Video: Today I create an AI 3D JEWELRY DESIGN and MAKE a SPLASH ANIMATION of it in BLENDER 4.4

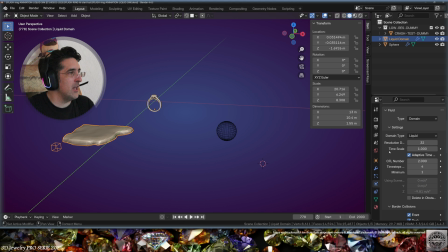Let's go to physics and in the time scale, I'm going to reduce it at maybe 0.25. Go back to frame 1. Test, okay, something like this, because I want the contact between the liquid and the ring to be more like a slow motion effect.
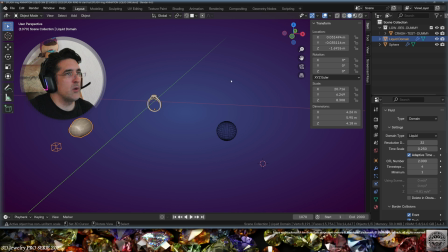It's going to be more impressive. And now we're going to add keyframes for the ring, because I don't want the ring to stand there and to just be hit by a blob of whatever liquid we're going to create.
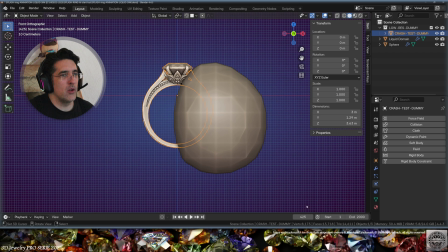Okay, so select the ring, and now we're going to have a look at where the contact starts somewhere here.
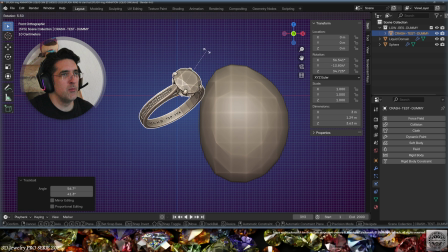And I want the ring to be more like with the gem to the front, somewhere here.
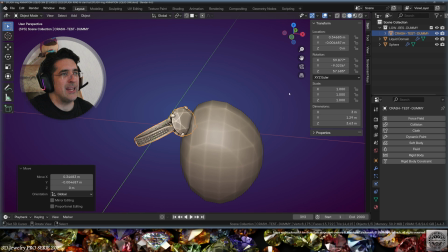So at this frame, I'm going to keyframe
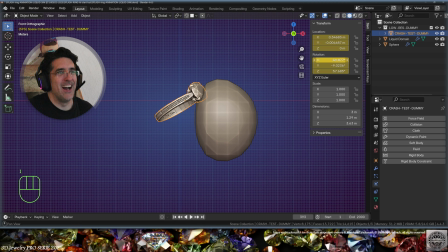eye on the location, eye on the rotation, also the scale. Very probably I won't use the scale, but most of the time you keyframe a bit more data because who knows, it's a better strategy.
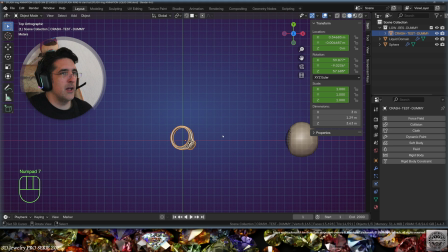So then let's go to frame one, and I want the rain to be somewhere here, and I'm going to rotate it because I want the rain to spin. So let's put it there on frame one and let's run the show. We'll have to tweak some movements.
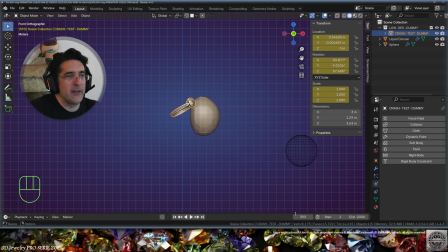I don't want the ease in, ease out. Okay, let's go at the middle keyframe and let's multiply it by 2. And now I want the ring to continue to the other side there. Also rotate and go down. Now let's keyframe this.
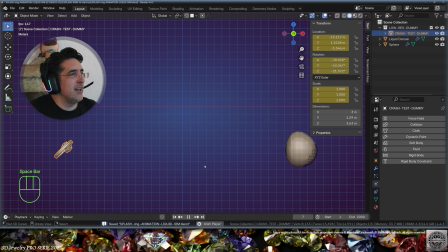Let's go back to frame 1 and play. Okay, the trajectory is pretty good. Up and down, like thrown away with gravity. Never do that to a jewel in real life. It would be very bad. But these are the benefits of 3D jewelry creation.
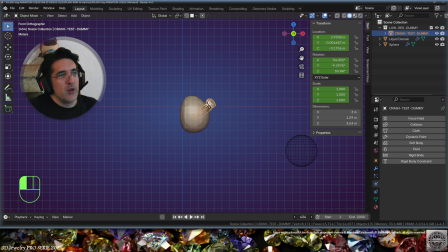We can have more fun than in real life sometimes. Okay, so obviously the rotation is wrong because it's coming back. But for that, we'll have to go to the animation workspace.
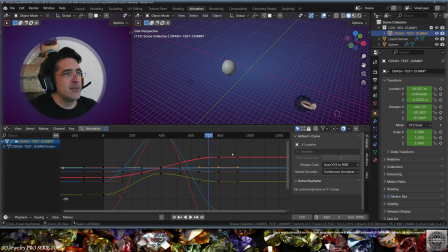We're going to ask for the graph editor. We're going to scale with the middle mouse and control key. You can scale the proportion live directly there in the window. That's very practical in Blender. Now, N to close that window and open the data.
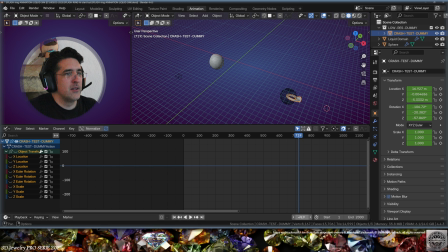Okay, so first let's hide everything and let's go to frame 1, zoom out a bit. Okay, so the first problem is the rotation on the z-axis. Here we can see that it's going to rotate on itself.
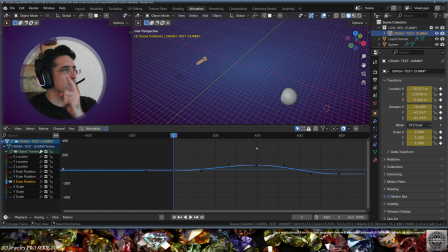The z-axis is the up and down, so when it rotates on the z-axis, it's around that axis. And if it goes up and down, it means that it comes back. So it means that the last frame, I want it to go up like this.
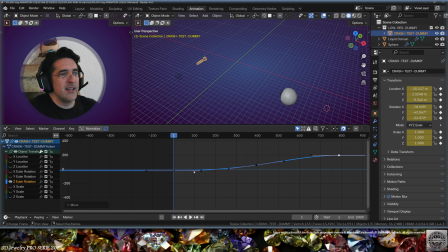Then also we can see that the curve is smooth, but that's not what we need now, because smooth means that the curve is easing. And now we want a straight dynamic.
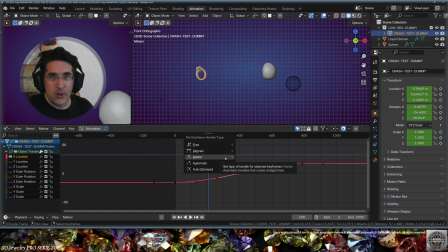So select everything with A, hit V on your keyboard to get the handle type menu and do it as a vector. So now let's go to the front view and let's run the animation.
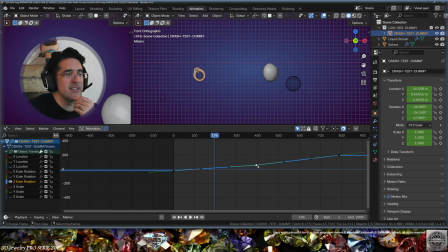Okay, that's a bit better. Okay, so now here I have a slight problem because the lines are breaking at the middle keyframe. So I need to correct that. I can just erase this keyframe. And now we need to do something similar for the other location or rotation curves here in the graph editor.
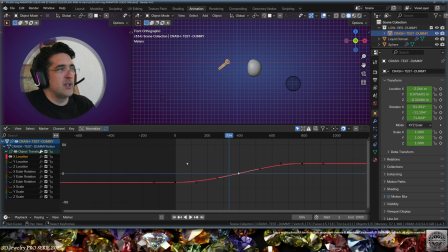I won't always remove the middle keyframe to keep it as a time marker and reference for the rest of the animation. And sometimes I won't use the vector. Here, by example, on the z-axis, I just want the ring to go directly up and then go straight back down.
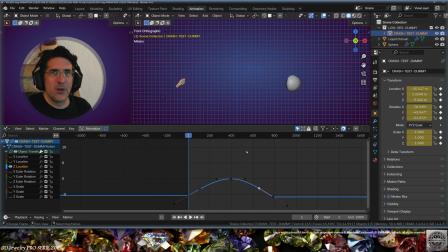That's removing the ease in and ease out of this trajectory. And this is what we get. The ring is going to hit the liquid in rotation for this part of the animation. So don't forget to save and be happy. Okay, now let's go back to layout.